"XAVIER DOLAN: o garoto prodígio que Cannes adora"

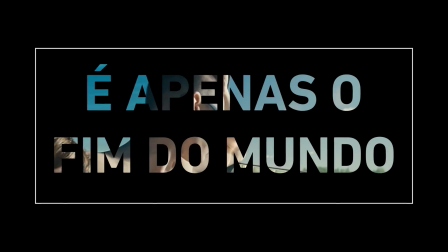735s
Ao saber criar incômodo, também o faz em seu último filme, O Controverso é Apenas o Fim do Mundo,
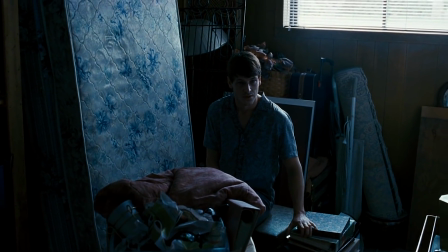741s
que foi vaiado em Cannes, apesar de ter ganho dois prêmios no festival naquele ano. Baseado em uma peça de Jean-Luc Lagarce, o filme acompanha Louis,
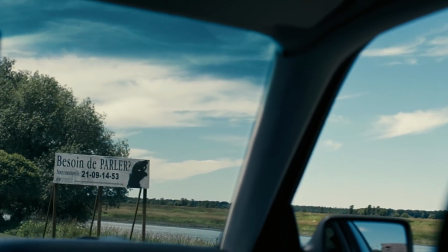749s
um dramaturgo de 34 anos que tem uma doença terminal e pouco tempo de vida,
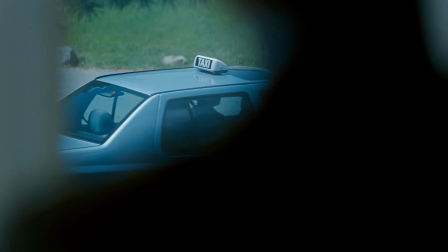755s
e assim opta por visitar sua família que não vê há 12 anos. Chegando lá,
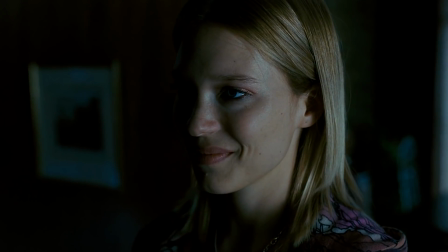760s
compreendemos que a ausência dele ali se deu por todas aquelas figuras serem recheadas de traumas e problemas, que resultam em discussões e atritos constantes.
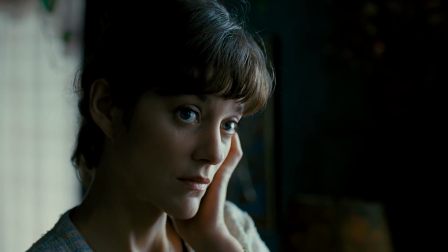769s
Por mais que aqui ele não oculte a origem teatral da obra, por ser cheio de diálogos e se passar em um espaço limitado,
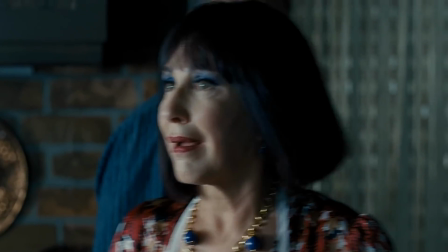775s
Dolan aposta no elenco estelar e talentoso, que estampam bem todas as suas particularidades,
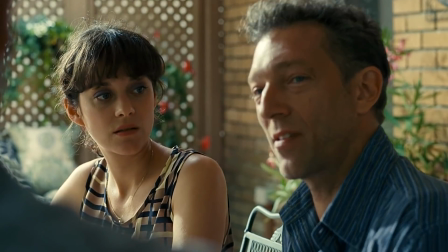781s
mas reconhecendo a potência cinematográfica,
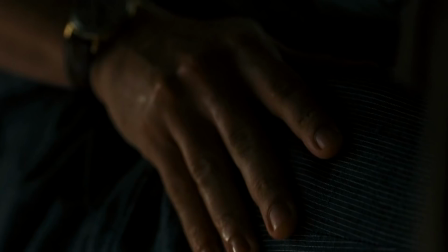783s
ao adotar uma montagem que acelera de ritmo e ajuda a criar uma tensão palpável com pequenos gestos e detalhes.
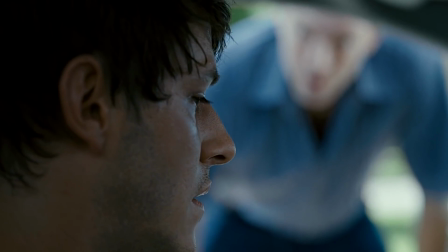790s
Além disso, usa de forma inteligente a profundidade de campo,
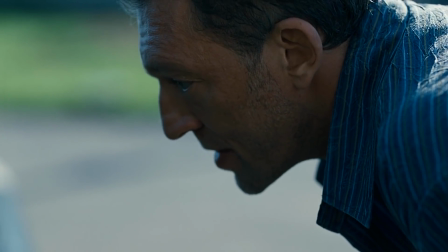794s
ao tentar afastar o protagonista de tudo aquilo e deformar aquele pesadelo de família que vive,
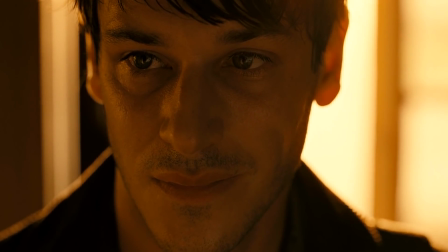799s
o que faz da obra uma experiência incômoda e que por isso mesmo desagradou grande parte dos espectadores e da crítica.
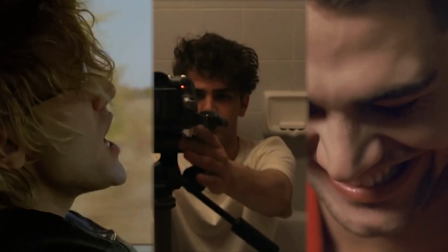807s
Durante sua carreira, Xavier Dolan realizou obras que chamaram a atenção da crítica e do público,
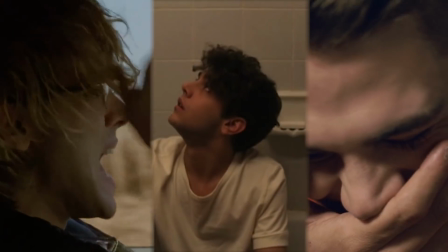812s
conseguindo imprimir marcas registradas que revelam se tratar de um autor.
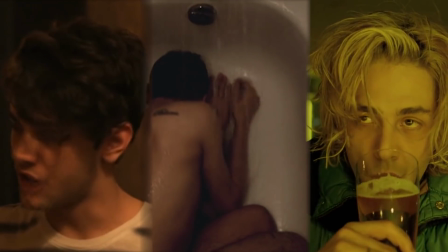816s
Em todos os seus filmes, parece explorar não apenas as dificuldades das relações humanas,
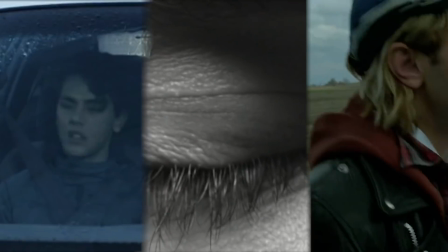821s
mas a natureza muito intensa e caótica que essas se apresentam e se fundem umas às outras, o tornando um cineasta fascinante e que,
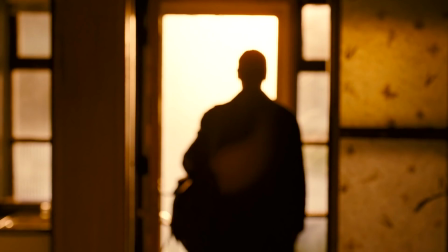829s
amando ou odiando, merece a atenção de todos. Este foi o meu primeiro vídeo para o canal, espero que vocês tenham gostado.
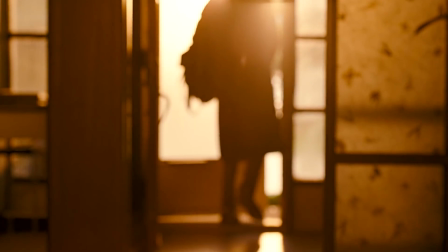835s
Xavier Dolan é um cineasta que eu tenho um apreço muito grande e que gosto muito do trabalho, por isso não teria como estrear aqui no Cinemascope TV de maneira mais empolgante.
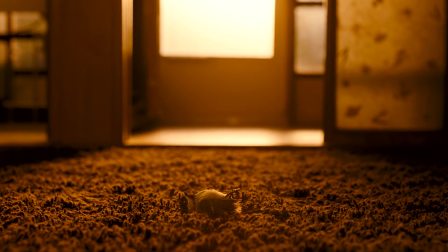843s
Se você chegou até aqui e curtiu esse vídeo, recomende para os seus amigos e ajude a espalhar nosso trabalho por aí.
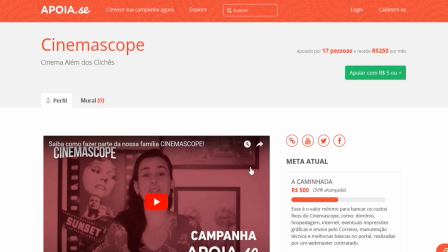848s
Até a próxima! Se você gosta do nosso trabalho e quer nos ajudar a continuar produzindo conteúdo, considere se tornar nosso patrono.
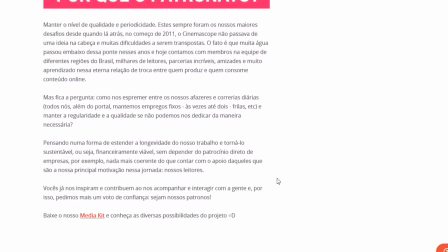855s
Conheça a campanha de financiamento coletivo recorrente que temos no Apoia-se e principalmente as recompensas destinadas aos apoiadores.
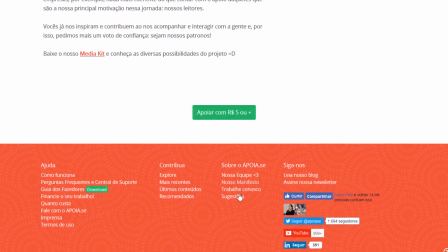862s
O link para saber mais está na descrição.